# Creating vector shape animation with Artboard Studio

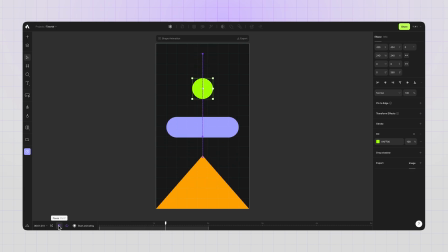4:07 Cool, but I want smoother animations.
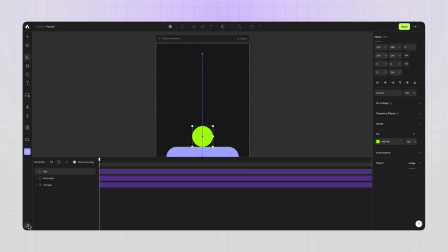4:10 Expanding the timeline editor from this icon to see my keyframes and animated layers clearly. Pressing Shift and 2 to see entire artboard content. Expanding the layers to see keyframe details.
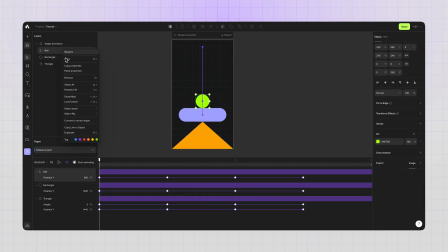4:25 You can also open the layers panel and color tag your timeline layers. It's better now. Okay. Now I want this rectangle to rotate while jumping, activating the animation mode and going to the right sidebar,
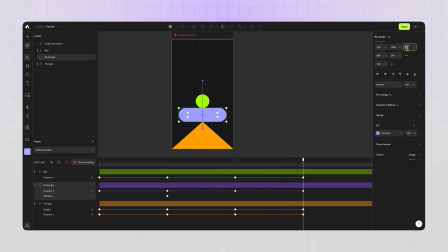4:43 moving the playhead and entering 100 for rotation input. And it automatically creates the second keyframe for me. The animation is still too linear. Let's add some easing.
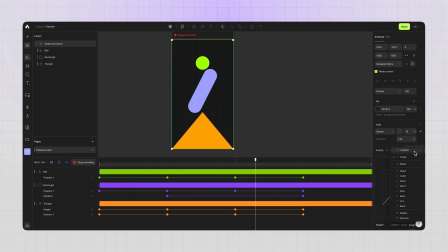4:54 Selecting all the layers in the timeline and going to the right sidebar easing section. choosing quint for smoother transition. You can also move the curve to make your own easy. Instead of quint option, I will go with back option to get a little bit of bouncing effect.
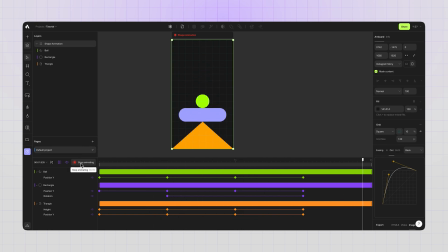5:08 You can also choose from in, out, or both option. Clicking the stop animation button again and finishing the animation part. It looks great now. I think this is my latest decision on this animation.
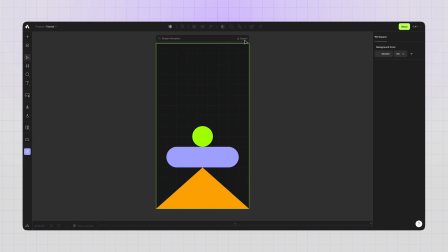5:22 Now I can export my animation as a video. You always have the option to adjust frame rate before exporting.
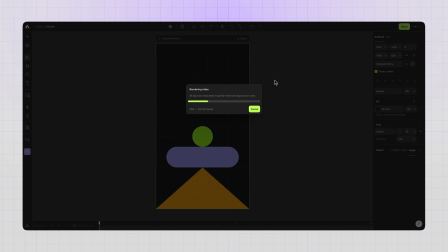5:27 Hitting the export button and it will download my video in a few seconds. You have now successfully created a simple shape animation with Artboard Studio.
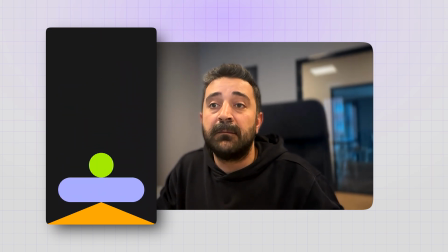5:35 If you have any questions, please feel free to ask in comments below.
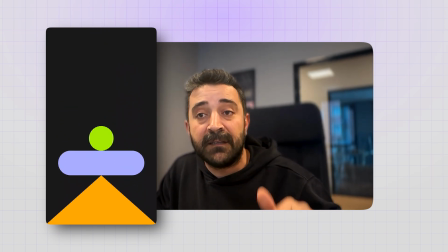5:39 Additionally, you can also explore and experiment this project by following the link provided in the description. Take care, bye.